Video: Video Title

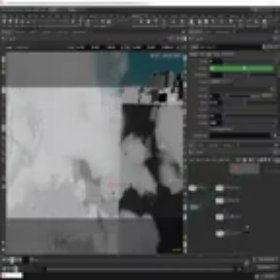0:00 I copied the clouds that I did in my other scene.
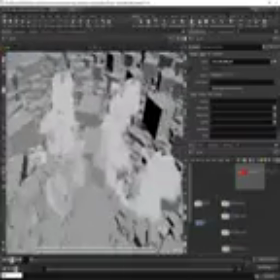0:05 I just copied them in, so you can sort of see them here. You guys can have a rummage through the scene and just take a look at sort of where I place these.
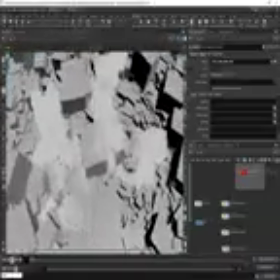0:13 But I haven't done anything special.
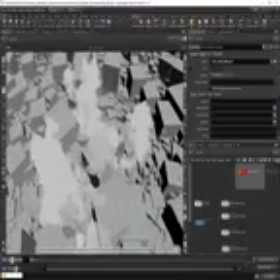0:15 Like I said, I put a volume behind this baobab tree to sort of make it stand out a little bit better.
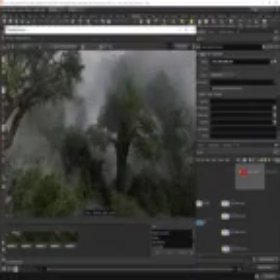0:23 So here, and that's just creating a little bit of contrast, making this tree pop.
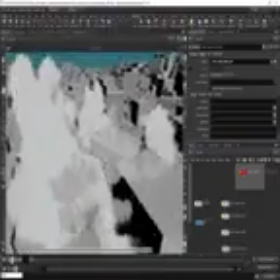0:32 I added sort of a volume, or moved the cloud so it's sort of intersecting with this tree, and you get some really nice
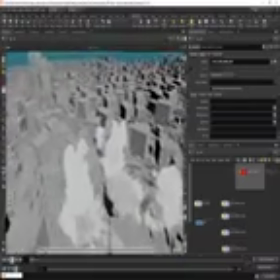0:45 interaction with the leaves and the bark there, which is nice. Just sort of scattered a cloud to the right.
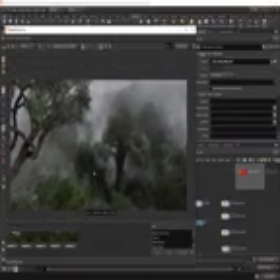0:55 You know, just adds a little bit more contrast there and shape. Added sort of like a cloud at the back as well.
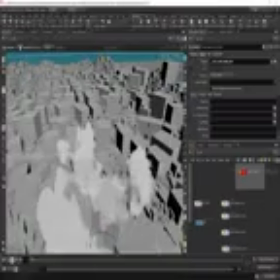1:07 So let's take a look at render settings and getting this shot exported.
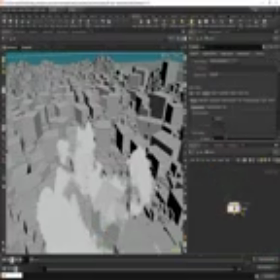1:16 I'm going to dive into the ROPNet, and we're going to go to the output tab.
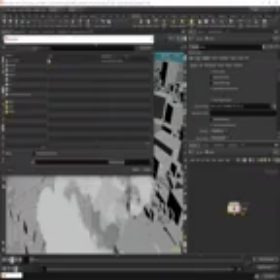1:22 Where it says common file prefix, we need to specify where we want to save this image out to.
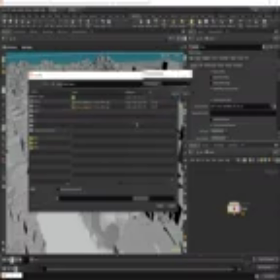1:29 $job images. I usually save this in a folder called Redshift, and I'll call this something like atmospheric env underscore, I don't know, v1, and
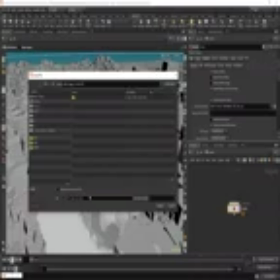1:48 I'm going to end that with .exr. So if you're rendering out a sequence, then you need to make sure you're using the $f expression with a frame padding of either 2, 3, or 4.
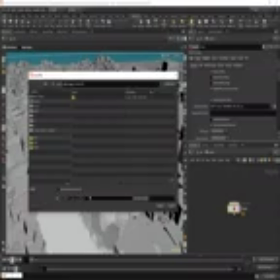2:04 So 2, 3, or 4. I usually go with something like 3, so $f3. But that's only if you're rendering multiple frames. So in this case, we're just going to render one frame.
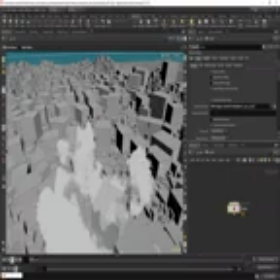2:16 So atmospheric underscore environment underscore v1.exr. We can leave all these settings as is. We're going to turn render to mplay off. I never use that option. I always use this render to disk option.
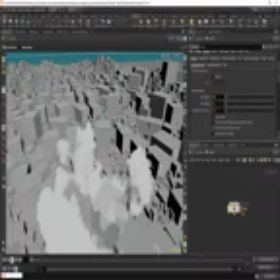2:30 I'm going to set the samples pretty high, something like 128 by maybe something like 256, which results in, I think, about a 2.5 to 3 minute render. And this also depends on what type of hardware you're running as well.
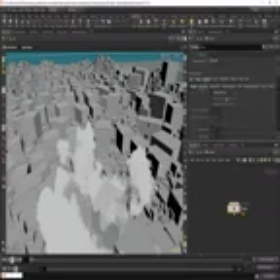2:45 So just bear that in mind. We're going to go over to the motion blur tab, enable motion blur because our camera is moving.
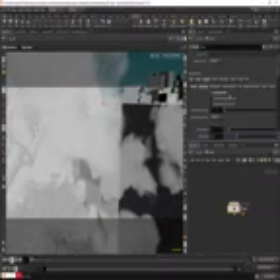2:56 If you're rendering out a still frame, you can disable this. That's absolutely fine. I'm going to go to the optimizations tab, and we don't need any refraction. We're not using refractive materials. I'm going to set the combined to 4.
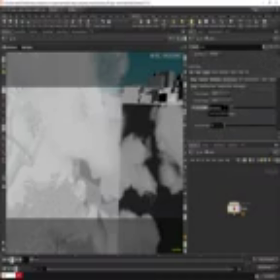3:17 We're going to go to global illumination. I'm going to turn the number of bounces down to 2, and that will just make the render a little bit faster. We're going to go over to output now, and we're going to go to the AOVs. So all I did with this is that I rendered everything together
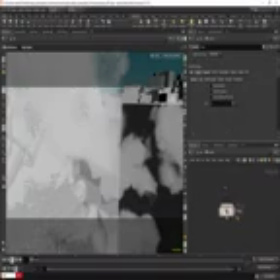3:36 because I kind of knew that all I need to do with this shot is just grade it. If you needed to break the elements down, then you could create additional ROPs, you know, one for the trees, one for the volume, and so on. But all we're going to need for this is one AOV, and that is the Z depth.
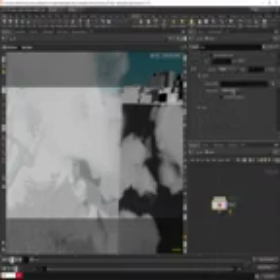3:57 Under the common, I'm going to make sure this says half float 16 bits. You can change that to 32 if you need to. We're going to change the depth mode to Z normalized.